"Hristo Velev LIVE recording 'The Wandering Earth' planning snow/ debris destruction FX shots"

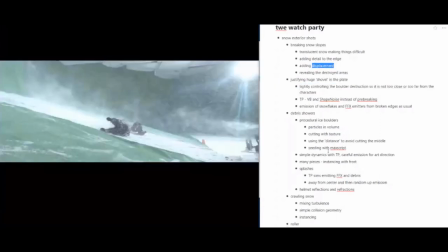45:19 So let's see, what else... Now of course,
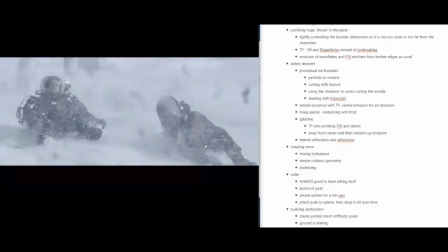45:25 the plate inspired us to add a lot of snow which is crawling near the ground. and it's something that
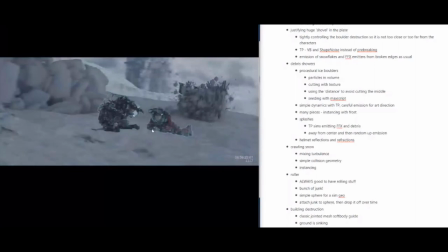45:32 makes the kind of usually static geometry that we had a bit more alive.
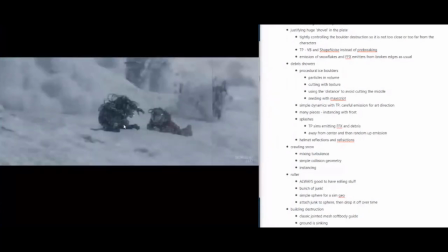45:40 And as we just talked about with the polder,
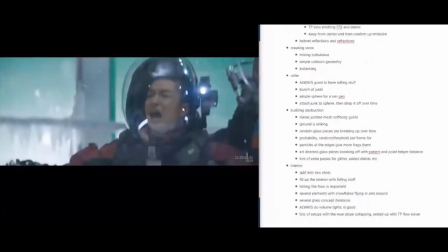45:46 that adding another layer of dynamics is making things much more interesting.
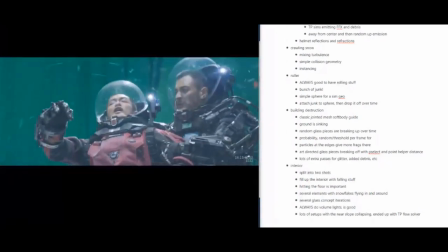45:52 The crawling snow is the same thing. If you just have the static geometry, it looks dead and boring.
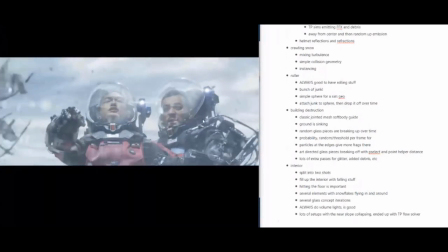45:57 But when you add some crawling snow on top of it,
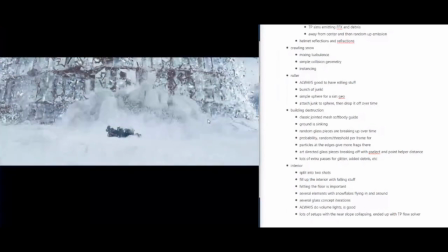46:02 it also makes it much more alive and dynamic.
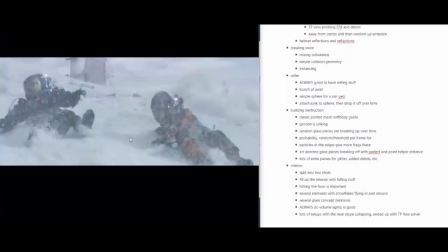46:07 And to do that, we couldn't really collide with the actual geometry because it was heavily displaced. So we don't really want the particles to go inside that either.
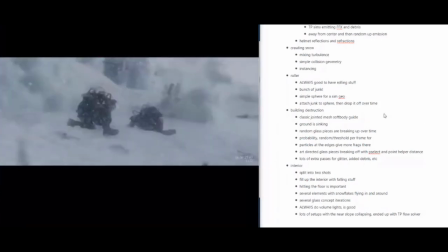46:21 So, you know, I said places, they did, and it was not a huge deal,
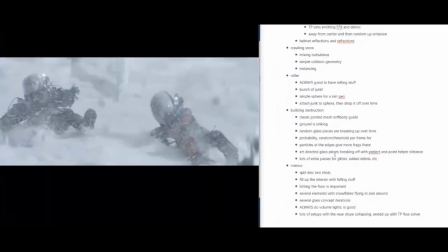46:25 but we just displaced a lower poly version of the ground mesh,
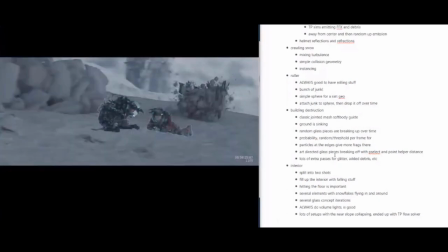46:33 and we used this for collision, and we pushed softly the particles into the ground,
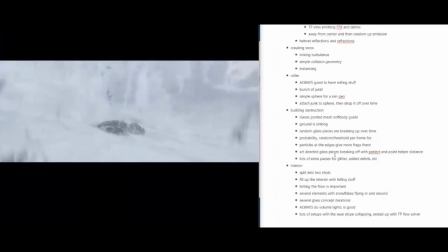46:40 so they're kind of getting pushed into there, and they bounce off, but they can easily move upwards, up the slope,
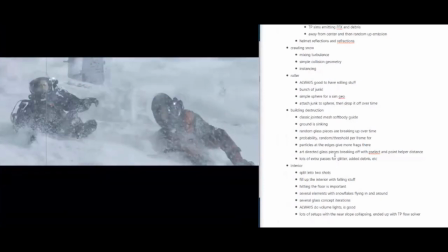46:46 because this was the direction that the snow in the plate already had,
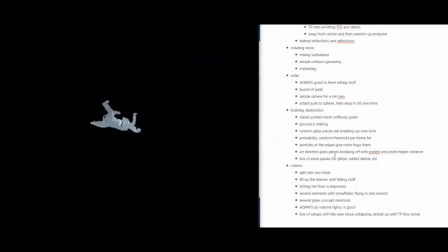46:52 which was kind of another kind of worms that we had snow in the plate, that you have too much behavior-wise exactly.
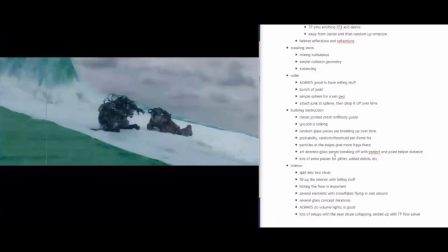47:03 And we blended turbulences, so that's something else that you always want to do.
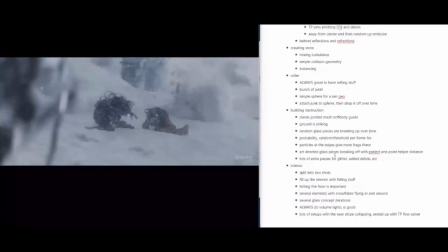47:11 You don't want to
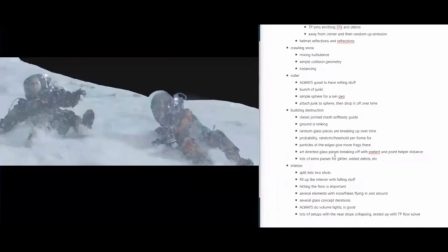47:16 blend them.
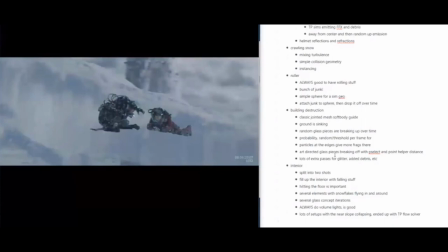47:19 It means that in dB you can have a random number for each particle. that's like let's say between 0 and 1 and it can all the time change
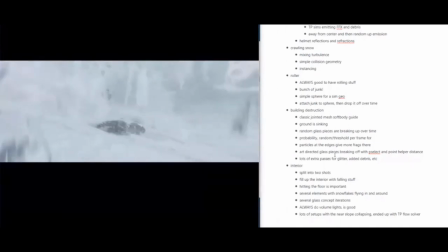47:26 I think pretty much per frame you can get away because these are forces not good nothing drastic is going is going to happen to the
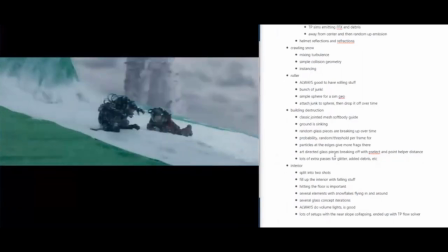47:34 particle and you get the the number between 0 and 1 and you apply this amount of force multiplied by
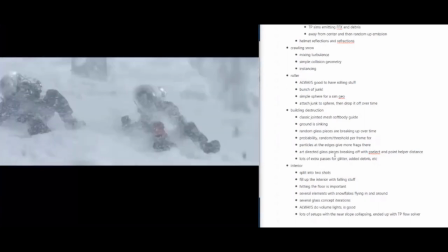47:42 something from one of the of your turbulences and you do 1 minus this amount and you apply it to the other table.
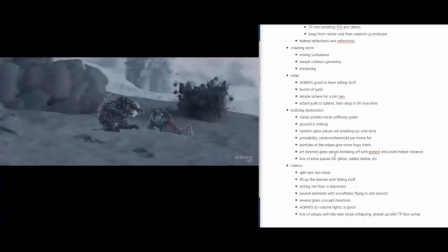47:51 So you always have a mixture between the two, it always stays kind of the same amount so things don't go out of control.
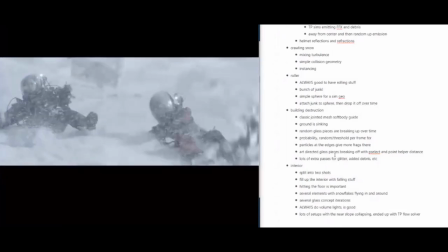47:59 And of course you want to put some drag on top because this enables your particles to make smooth moves.
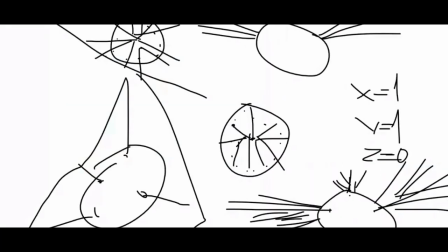48:08 If you just apply forces,
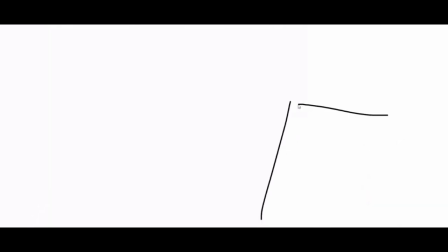48:11 like let's say your particle is flying in this direction and you apply force in this direction, it's gonna do this. So it's not gonna make a turn. Because the particle has this velocity, and then you add this velocity.
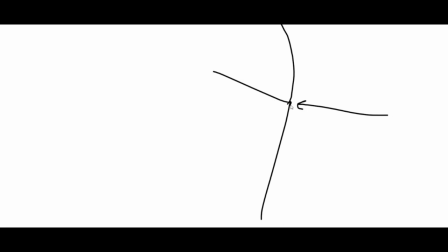48:26 So if you kind of put this vector on top of the ending of the previous vector, you end up with something like that. And this happens over time, so eventually you get a curve like this.
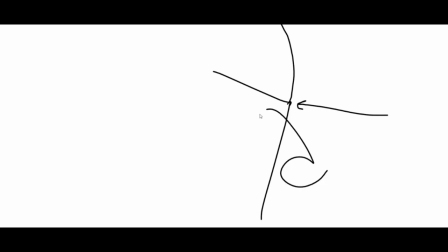48:39 When your particles become fast, you're never going to get the swirly snowflake motions. So what you want to do is you want to have all the friction, so when the direction of the forest changes in here,
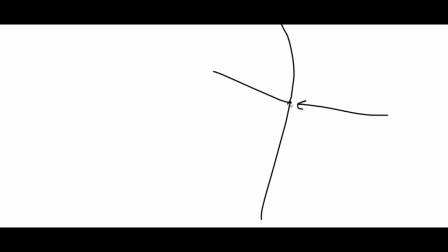48:57 this component, the old component, is going to quickly be eaten out by the friction. So when you are already here, let's say this component which was pushing in this direction is already entirely eroded by the friction and only this component is acting,
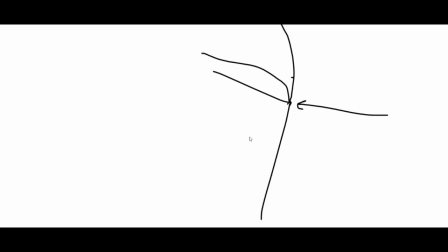49:13 which is going to make your particle make this, like a sharper turn. And with snowflakes, that's very important because otherwise you get these, you know, your frame is looking like this. Motion-directed tricks. Nobody wants to see this.